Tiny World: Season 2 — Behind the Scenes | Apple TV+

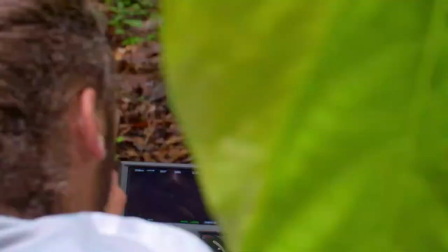0s Planet Earth is so spectacular, it's easy to miss the smaller things in life.
Strawberry dart frogs are tiny little frogs with a lot of personality and they're only about the size of my thumbnail.
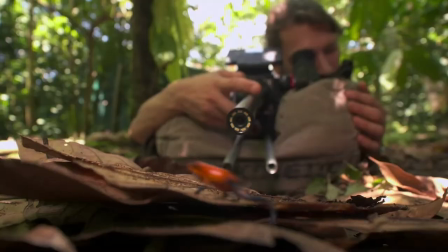17s
It brought this lens that's really meant for scientific purposes and that allows us to get shots that we wouldn't have been able to otherwise.
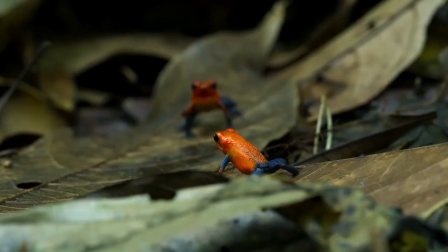24s
For days we've been trying to get shots of two males wrestling because the males are territorial and quite competitive and all of a sudden
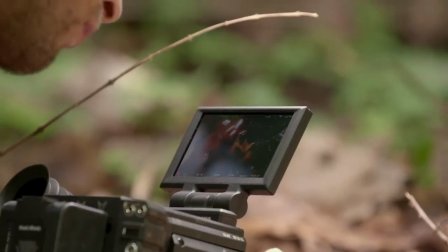32s
these two males look and they start going at it and it got to the point where they actually jumped on the lens and as a wildlife filmmaker you're always
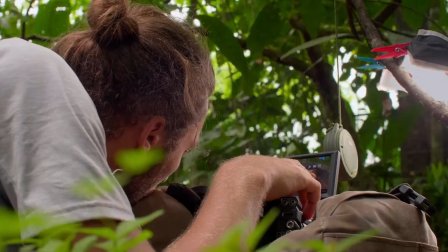41s
striving to film really natural behavior so that was just amazing.
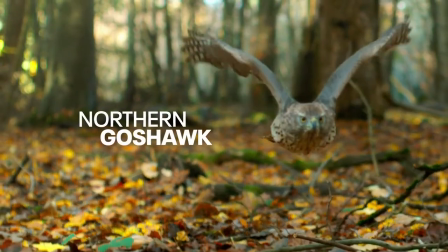46s
I have quite a good amount of respect for gosh hulks like it is really really hard to fly through this forest they're not just
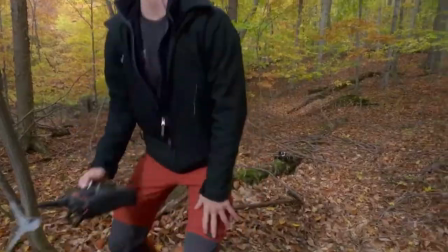53s
trying to survive and try just not to hit a tree they're hunting all right let's go these
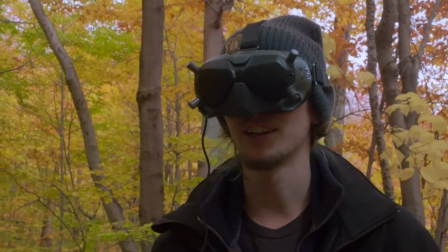61s
goshawks fly 50 miles an hour through here like that must take incredible amounts of energy and focus you don't just do that easy
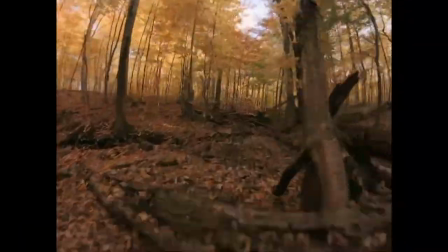73s
i don't think there's any other way to film the point of view of a goshawk you need something that's very agile
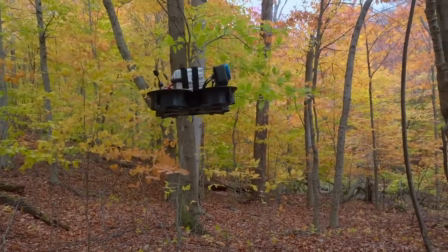78s
nimble something that is forgiving that's why you have these ducks on this drone because if you didn't have them, you hit anything, the propeller breaks and then the drone crashes.
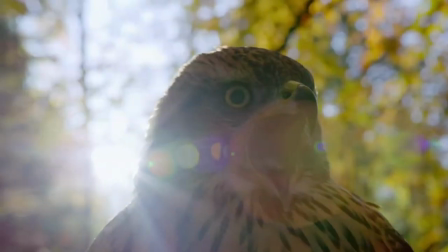This is the Golden-Tailed Gecko, and I've been working with this gecko for the last three years trying to film him in the wild.
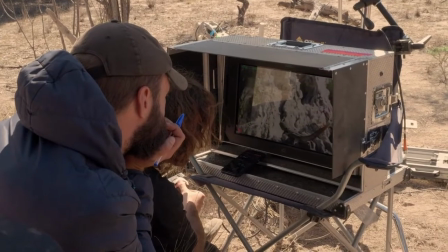101s
We've been using this motion control rig the way you use any other way of moving the camera except just on a really, really tiny and precise scale.
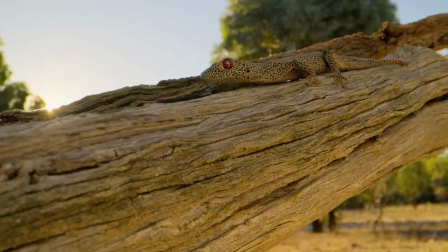110s
They're so close to these animals that are so small that there's no way that we could and do them by hand and make them smooth and make them cinematic.
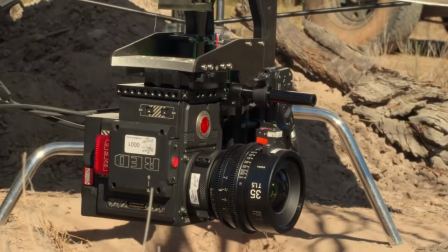119s
I think it's actually a really powerful storytelling tool because you can be so specific
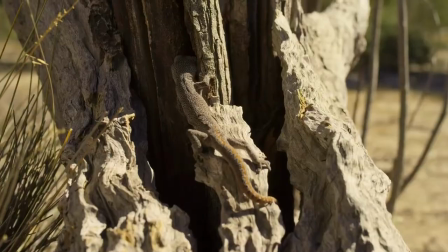125s
with your shots and you can literally take the story from one beat or one location to the next.
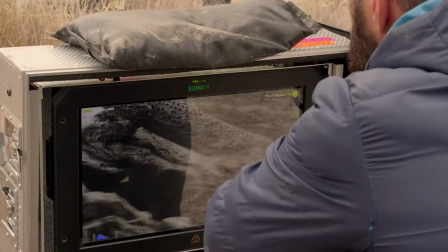130s Can we replay that a little bit? Yeah.
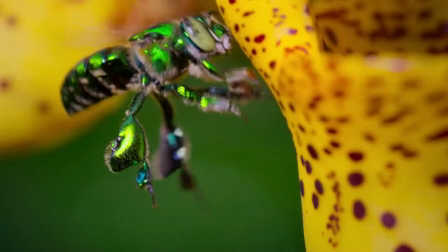135s Oh, yes! See the world from a new perspective.
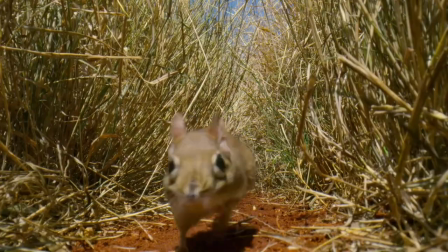141s Tiny World.
You